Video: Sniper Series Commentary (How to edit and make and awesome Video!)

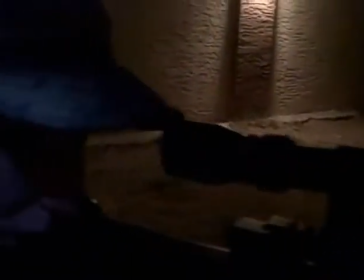Alright, it's Dylan here with an editing commentary tutorial.
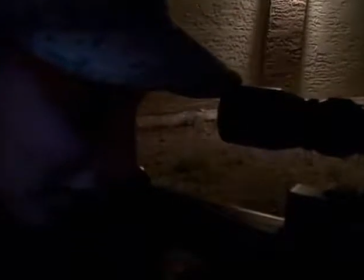Basically just here to give you some tips right here. A good way to always start a movie is with a scenic background, like a sunset, sand dunes, anything good, or a close-up.
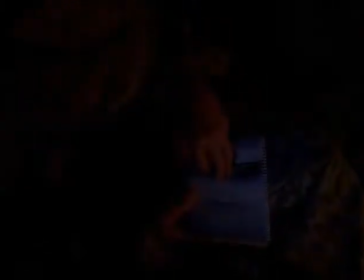And another good editing style right here is many different angles.
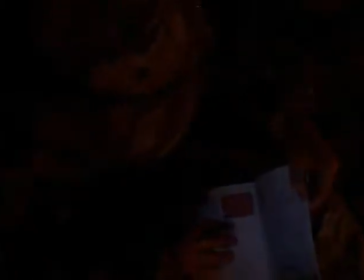People don't want a flat, like you're looking straight at them angle. A good way to do it is to get an above view, a below view, like right here.
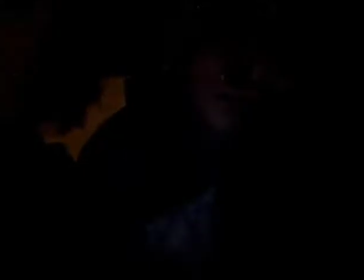Notice right here the camera is slightly downward, getting both of us in the shot. Try to avoid these if you can, but these are still nice fillers if it's dialogue going on. By the way, never look directly at the camera. Always have the camera somewhat at an angle.
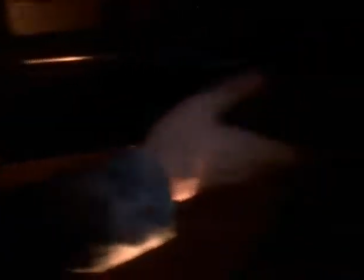Lighting here, it may not look like it, but all his backyard lights are on.
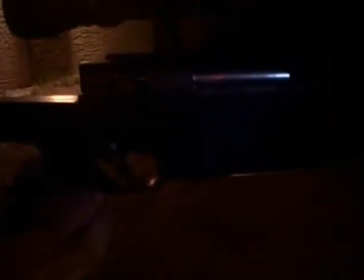Depends on what kind of camera you have.
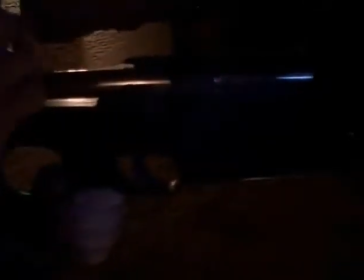Another thing you can do is get a work lamp at like Home Depot for $40 and get a poster card and shine the lamp at the poster card. It'll reflect light back. By the way, I never use special effects in any of my movies.
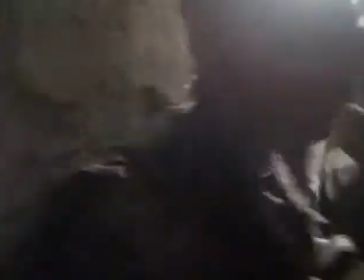This is all editing and no After Effects or anything. It's just timing.
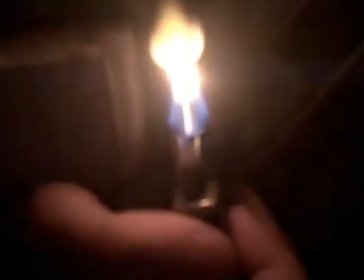Timing, like right there, timing is key. This is just slow motion, nothing special. Okay, well I use some effects, quote unquote. I don't count slow motion as special effects, but and yeah, I always end my movies with epic music. Sniper 2, right here, see like a scenic background?
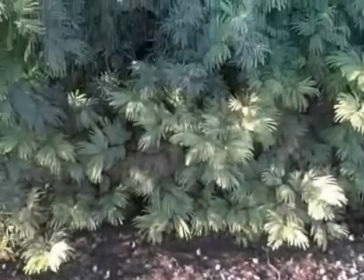Good way to start a movie. And if it's a suspense action, listen to the music here.
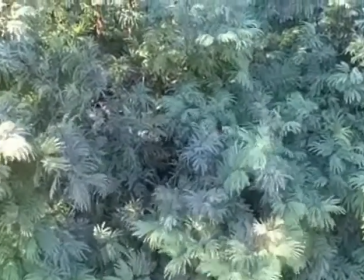The music is actually, it's very dark in tone.
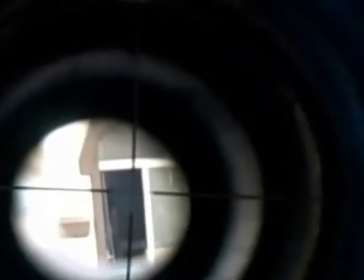Alright, right here, like I said, close up, and all these scope shots, just putting the camera to the scope, nothing special, no program.
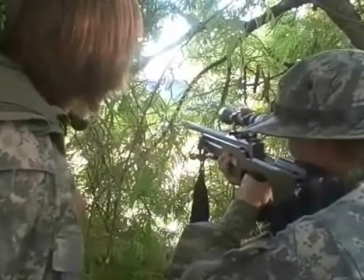And the way we shot this is, I want to say that the way you film it is not the way it's going to come out when you edit it.
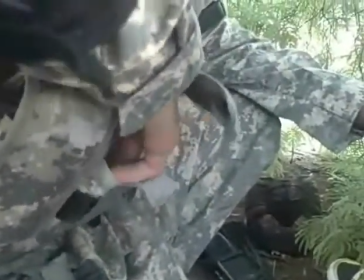Totally different things. You don't want to film it like you're in the movie.
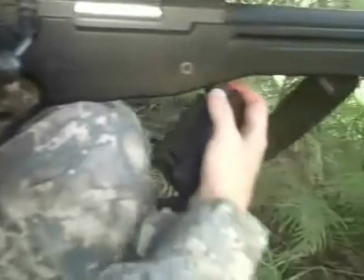That may be confusing, but like right here, we're not facing Andrew's house, we're facing across the street.
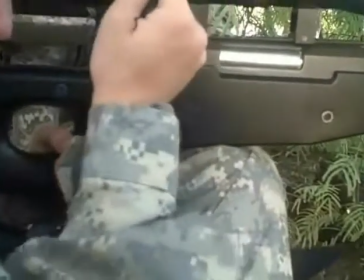This bush is in front of his house. And when we film the house, we just walk out of the bush and then film the house for the scope parts.
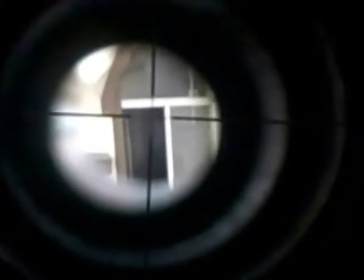By the way, I try to edit to the music.
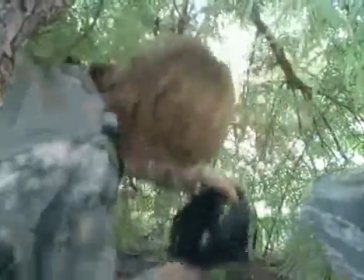I don't put the music to videos, I put videos to music.
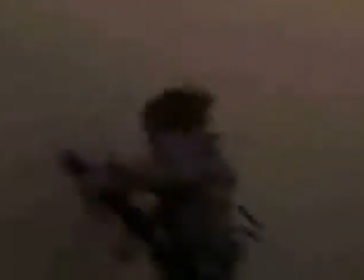Oh, and action scenes like this, a lot of fast pace, a lot of cuts, no long things, no long shots.
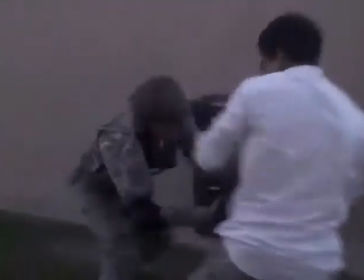Now, this action scene right here, we filmed 3 times, and I took segments of all 3 shots and put them together.
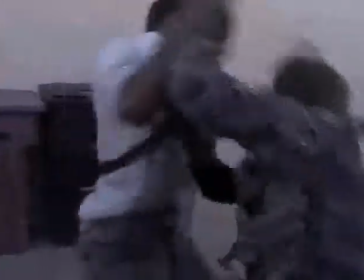A scope shot and 2 fight shots. Both from different angles.
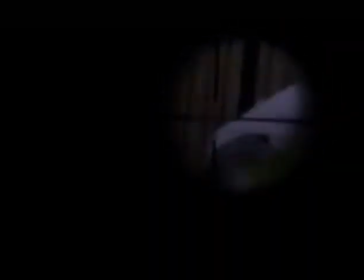So you want to film a scene more than once in 2 different angles and then put them together. That way you get a lot of movement and you get a lot of cuts.
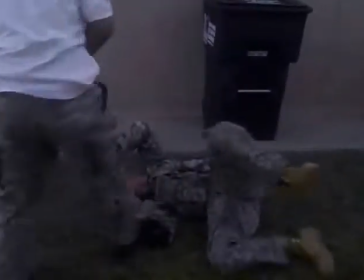It keeps people interested and it's not as boring as watching 2 people fight from just one side.
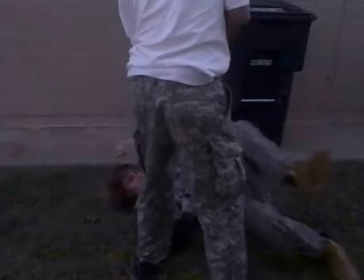Not much else to this one, but like I said, a lot of fast cut, fast editing.
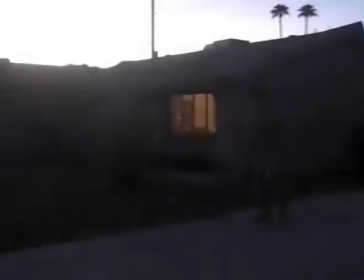And for credits, oh, we're not at credits yet, give it a second. And the best time to film, by the way, is always from
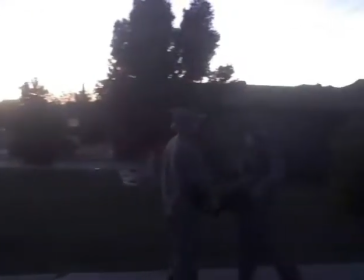9 to 12 and 2 to 4, best times of the day to film. Or, I guess pretty much straight through all the afternoon, 9 to 4. However, we were a little bit late on that one. Yeah, for credits, I just used the Windows Movie Maker credits and changed the font, nothing special.
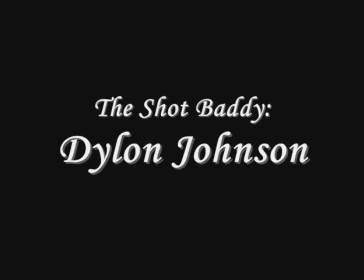I think that's about it. And like I said, if anybody ever has any questions, message me,
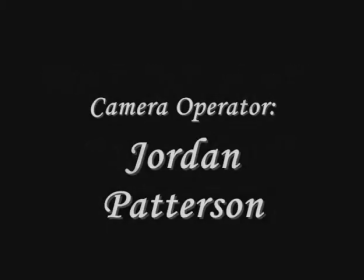mail me, anything, and I will answer, and I will make a video specifically showing you how to do a certain thing.
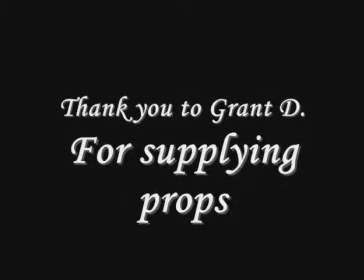Just tell me what you need, or I'll edit your video for you.
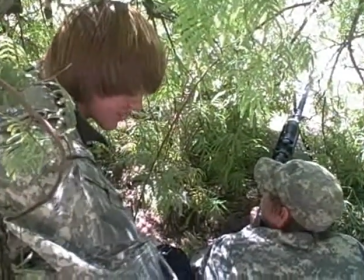Sniper 3, the trilogy. Again, we didn't have really much place to film.
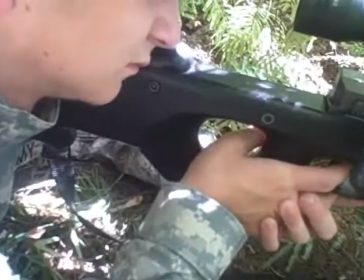You have to make use as much as you can as the environment around you. And again, in Sniper 3, we use a lot of close-ups.
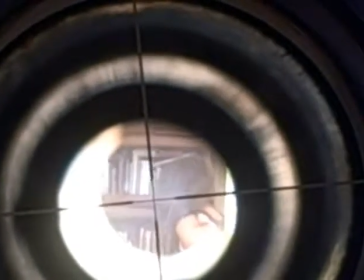You don't want to pan because it gives away the environment, and If you're using a really tight space,
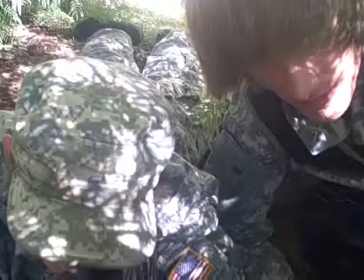the more close-ups you have, the more room you'll have to work with later, so you don't reveal everything.
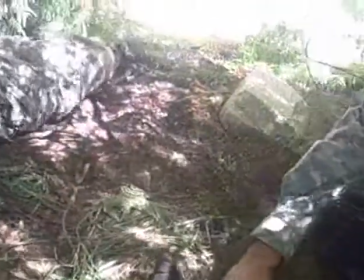Like I said, we're in a bush, but Andrew's house is not actually across the street. If we would have panned out, you would have realized that the house is not.
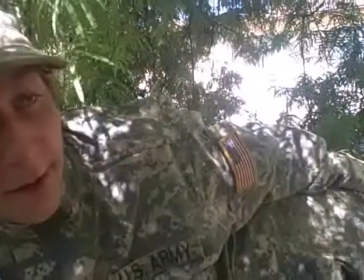That's why we use close-ups in here.
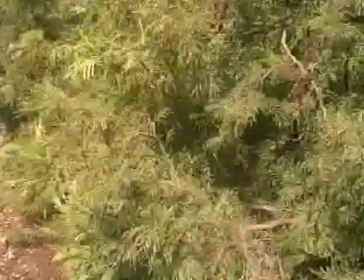And like I said, always try and film a scene twice, at least.
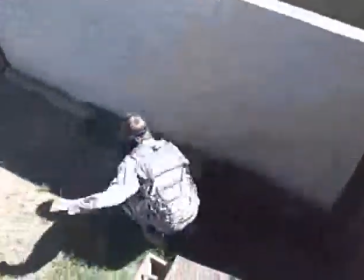Do every scene at least twice.
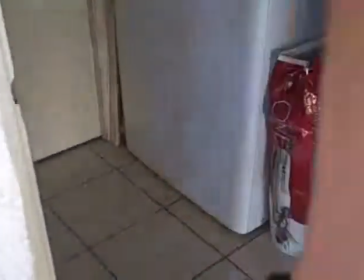See, notice how in this action scenes, different angles, close-ups, and fast-paced cutting.
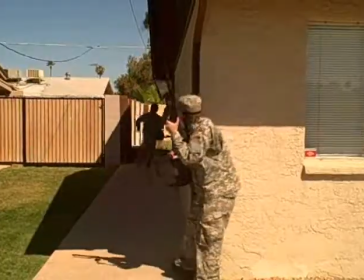Not a lot of long pans, not a lot of long distance. Right here is, like I said, I didn't film it in order.
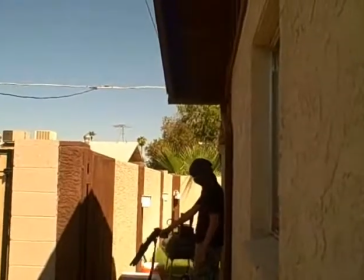In fact, I filmed by costumes.
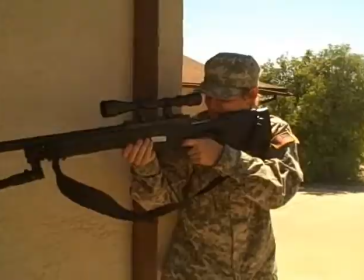So I did all the scenes I needed to do in my ACUs at once, and I did all the scenes I needed to do dressed as a terrorist at once.
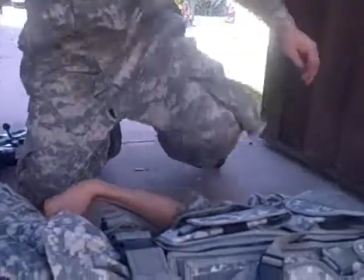I don't film things in order usually, unless it's no costume change required.
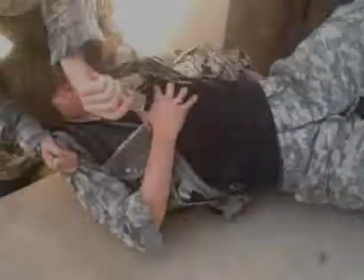Basically, I love making movies with no budget or low budget.
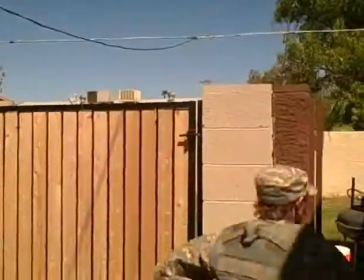Right here, we just got lucky because we knew a friend that had a bunch of military props.
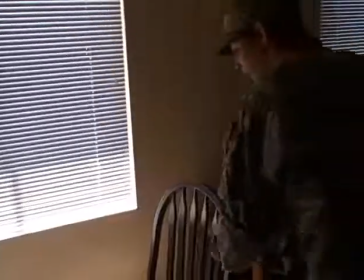Notice right there, we didn't show a knife during.
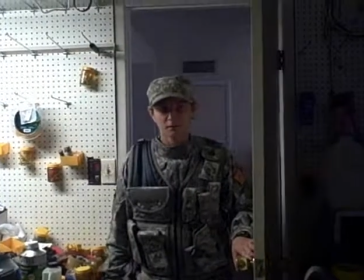Basically, to show someone being shot, you don't have to show the gun shooting. You can pull the trigger and immediately go to the guy slamming against a wall because he got shot.
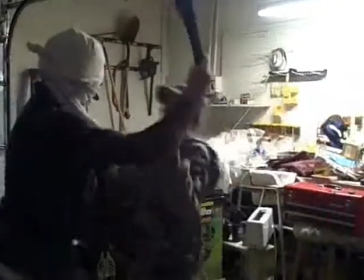I can make a tutorial on that later if anyone needs me to.
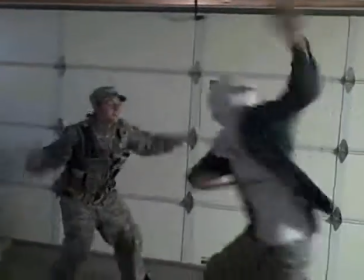Right here, we shot this scene twice, and we used different angles.
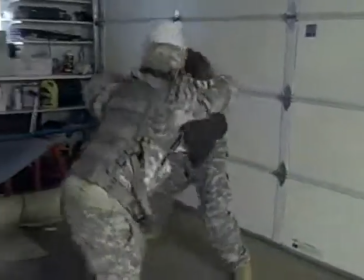And drawn out fight scenes, you want to rotate the camera around the people's bodies a lot.
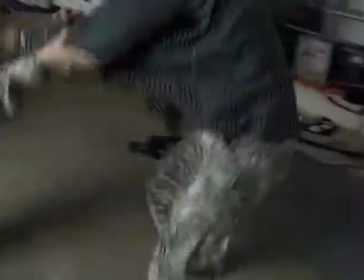Notice how it starts doing that now.
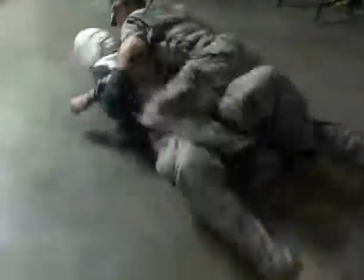It starts a rotation, and it adds a lot of dramatic, action-y type material to this.
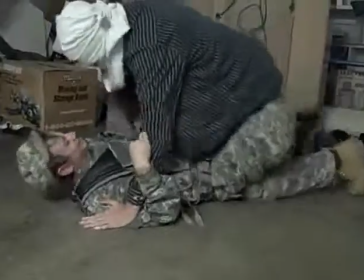Always check for mistakes too, because here we realize that Andrew's hat falls off and it appears back on and falls back off.
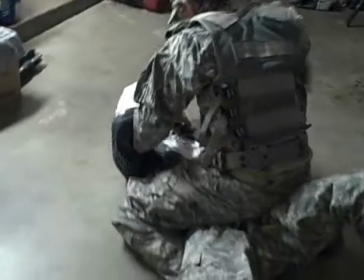Always make sure every scene the environment doesn't change and your costume does not change.
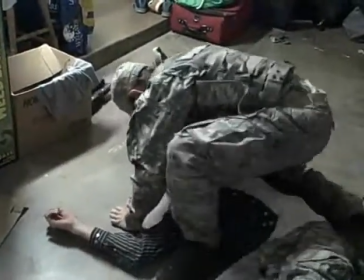Hey, this goes along the line with that. Alright. I just saw the KFC commercial for the Double Down, and they were dropping the chicken and the pieces down.
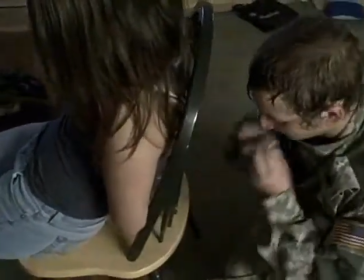How did they get it to land perfect? I don't know. I gotta finish this real quick.
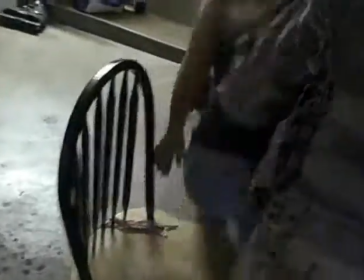Okay. Yeah, like I said, more close-ups. I don't think I have used a single pan or a long-distance shot in this whole entire video.
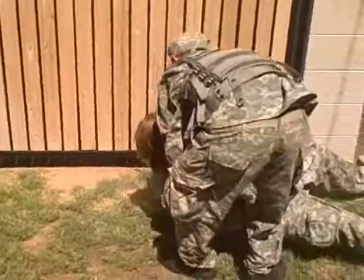That's about as wide as I ever get right there. Alright, right here, sorry about this fight scene, or this death scene by the way, it was 3 minutes.
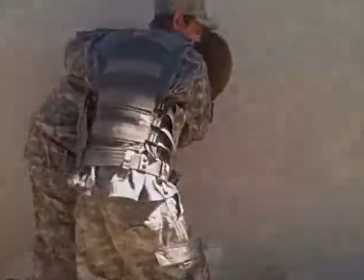We tried to shorten it down, but like I said, it's all about the music too, by the way.
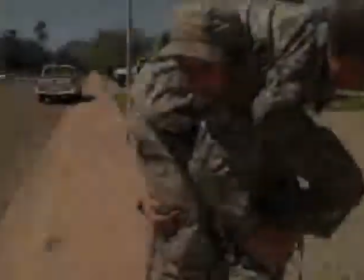You will not have a good movie without good music. It starts at the music.
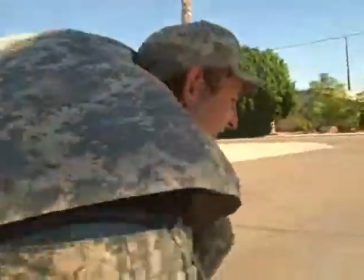It doesn't start at the video, it starts at the music.
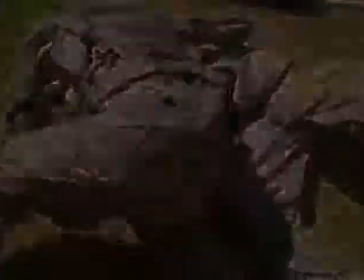Basically, I just kept fading in and out, not a camera setting, it's in Movie Maker.
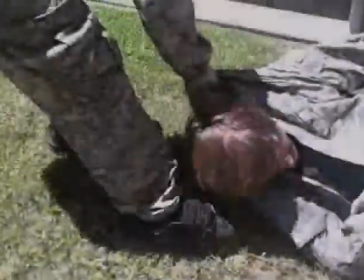I chop up the clips, and I hit fade in, fade out on every single one. So, these aren't different shots, it's one continuous shot, that's just been faded.
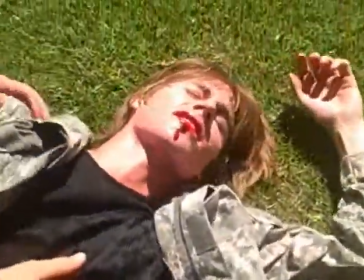What else?
You're gonna make it, come on. Don't die on me.
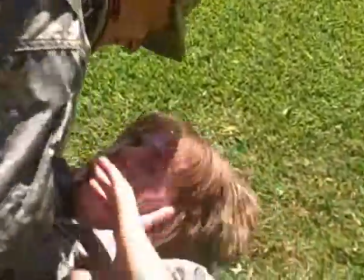I think we changed camera angles.